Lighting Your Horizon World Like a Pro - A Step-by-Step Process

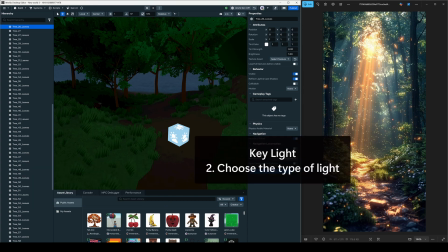247s
So this could be a point light, an area light, a sky dome, etc.
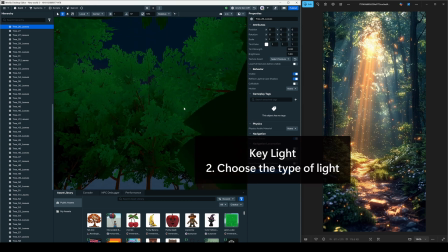256s
So I'm thinking for this main key light, the sunlight's strong and directional,
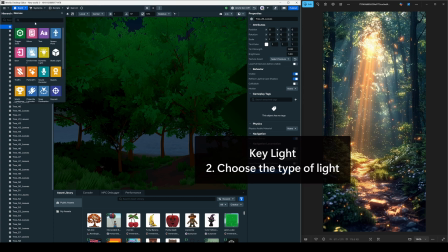263s
it's casting shadows, and we see contrast and lighting from the deeper forest and the opening in the trees above.
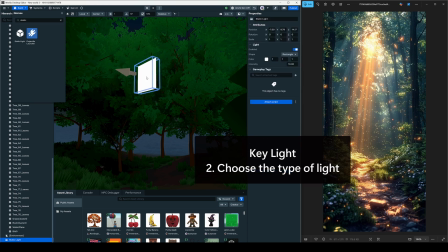269s
So I'll choose a directional static light and use either the disc or rectangular shape. Step 3 is to put the light in the approximate location it should be. So you can use your reference image to see where the light seems to originate from.
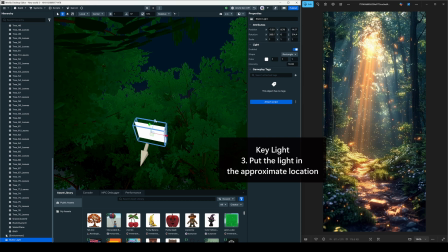286s
I'm putting this key light in the sky above the trees.
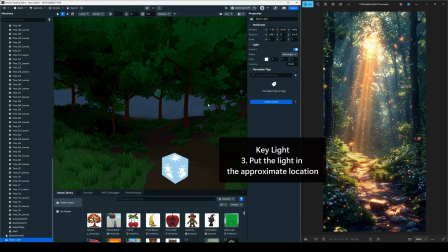289s
To simulate the hole in the canopy from the reference, I'm having this light only take up a small area of the sky. This way we can have some contrast in the lighting in this world. Step 4 is to set the intensity of the key light to match your reference image.
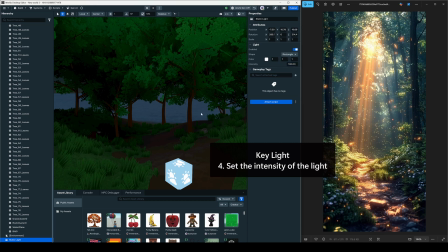304s
Consider how bright the highlights and shadows from the light look. I set the intensity of my key light really high in order to get as much contrast as possible.
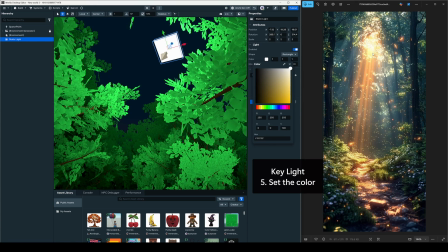313s
Then step 5 is to set the color of the key light to match the reference image. Look at the color of the light in different areas of the image. You can even use a color picker tool. I set the color of my key light to yellow.
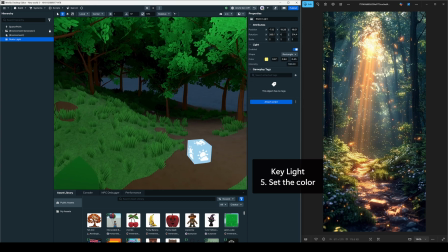325s
The reference shows an unnaturally bright shade of yellow, which is kind of fun and cheerful, and I want to match this in order to get a similar stylized look.
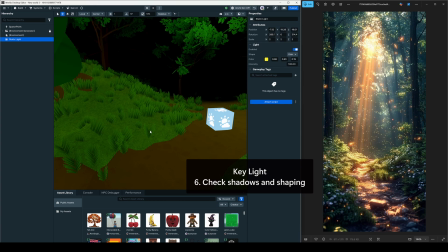336s
Step 6 is to check that the shadows and shaping roughly align with the reference.
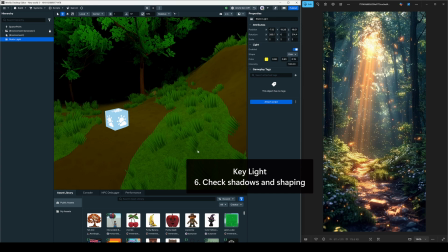340s
Depending on your world and the amount of vertices you have, shadows might not show up so much, so
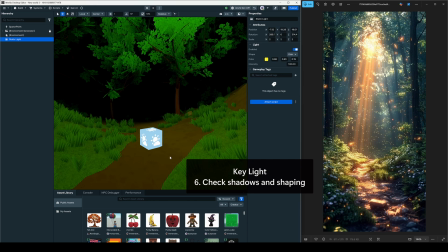347s
don't worry too much about trying to optimize in this environment.
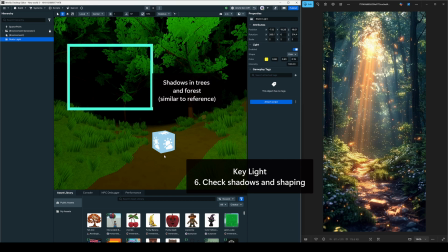351s
In my case, by focusing on one key light, we have achieved a sense of shadow and contrast in our forest. While the forest is currently too dark, this can be adjusted with the fill light.
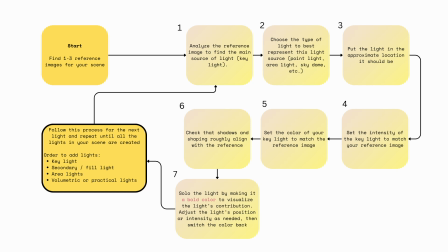364s
So now we repeat this process for our second light, which is going to be the fill light. And in the reference image, we can see that even the dark spots of the forest aren't pitch black.
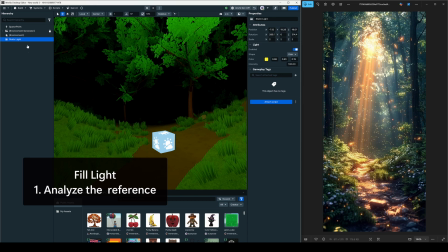374s
We have some ambient light coming from the sky and reflections. We'll use the environment gizmo with the sky dome to represent this fill light.
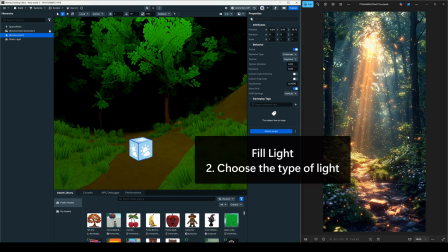384s
Then we use our exposure settings to change the intensity of the sky dome.
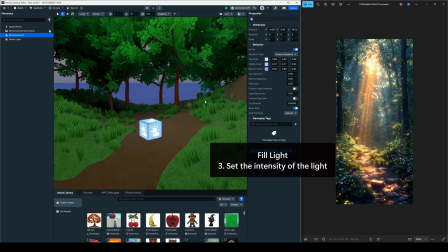387s
I like to start with a value of around 0.2 to keep some contrast with the key light without being too dark where you can't see anything.
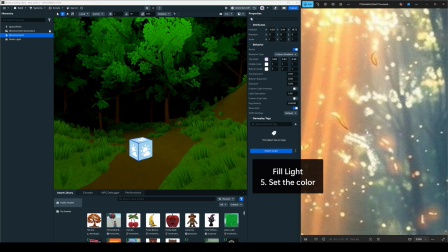396s
Next, we set the fill color using a custom gradient in the sky dome and select 2 or 3 different colors to use.
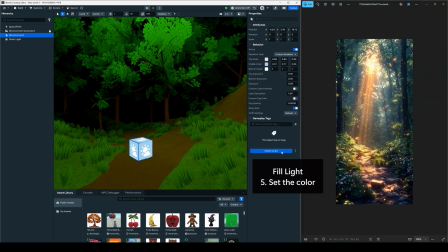402s
We can change their gradients and exponents to adjust. I chose to use blue and purple cool tones to match the color of the sky in my reference image.
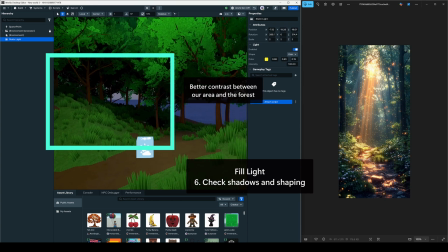413s
I think the contrast between our main area and the rest of the forest has improved. So at this point, you can continue on with the rest of the lights in the same way. I'll give a quick summary of how I approached the rest of the lights in the scene.
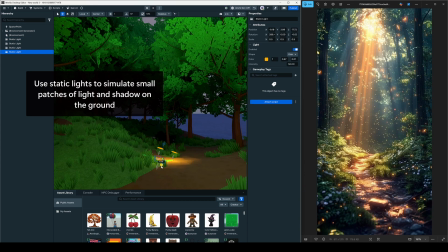426s
I used multiple static lights to simulate the patches of sun coming through the trees. We don't quite have the level of complexity needed to truly simulate small shadows of leaves, so we can simulate this light using small static lights instead.
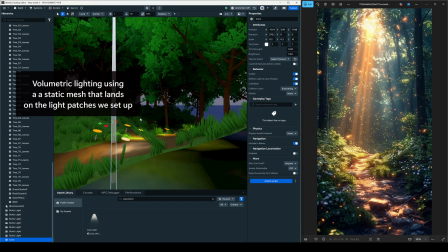441s
For volumetric lights, the light streaming down from the sky would look great as volumetric lights.
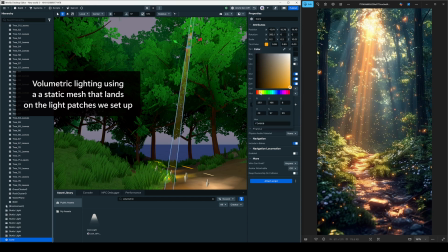446s
I started by taking the volumetric light mesh from earlier and positioning it to match the position and angle of the sun rays.
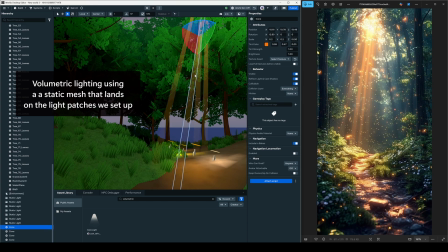454s
I then changed the tint color and tint strength to match the color and opacity of the reference image. The meshes land in the same areas I set up my sun patches, which ties the scene together.
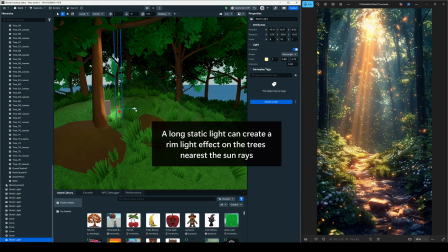465s
The largest tree on the left of our reference image has a rim light on the edge of it to separate it from the rest of the forest. We can use this look by positioning a static light on our tree.
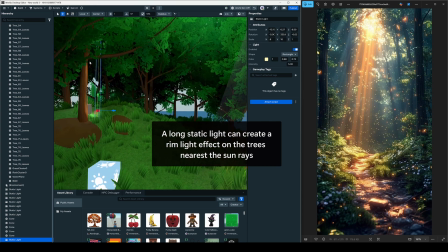476s
I set the shape of the light to match the tree, and then positioned it facing the edge of the tree that faces the light. This helps to create a dramatic look and emphasizes the brightness of the sun shining down, as well as the size of the tree.
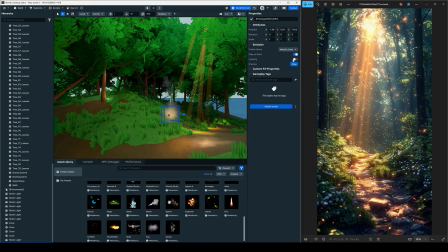491s
For practical lights, I noticed all these magical particles floating around in this image.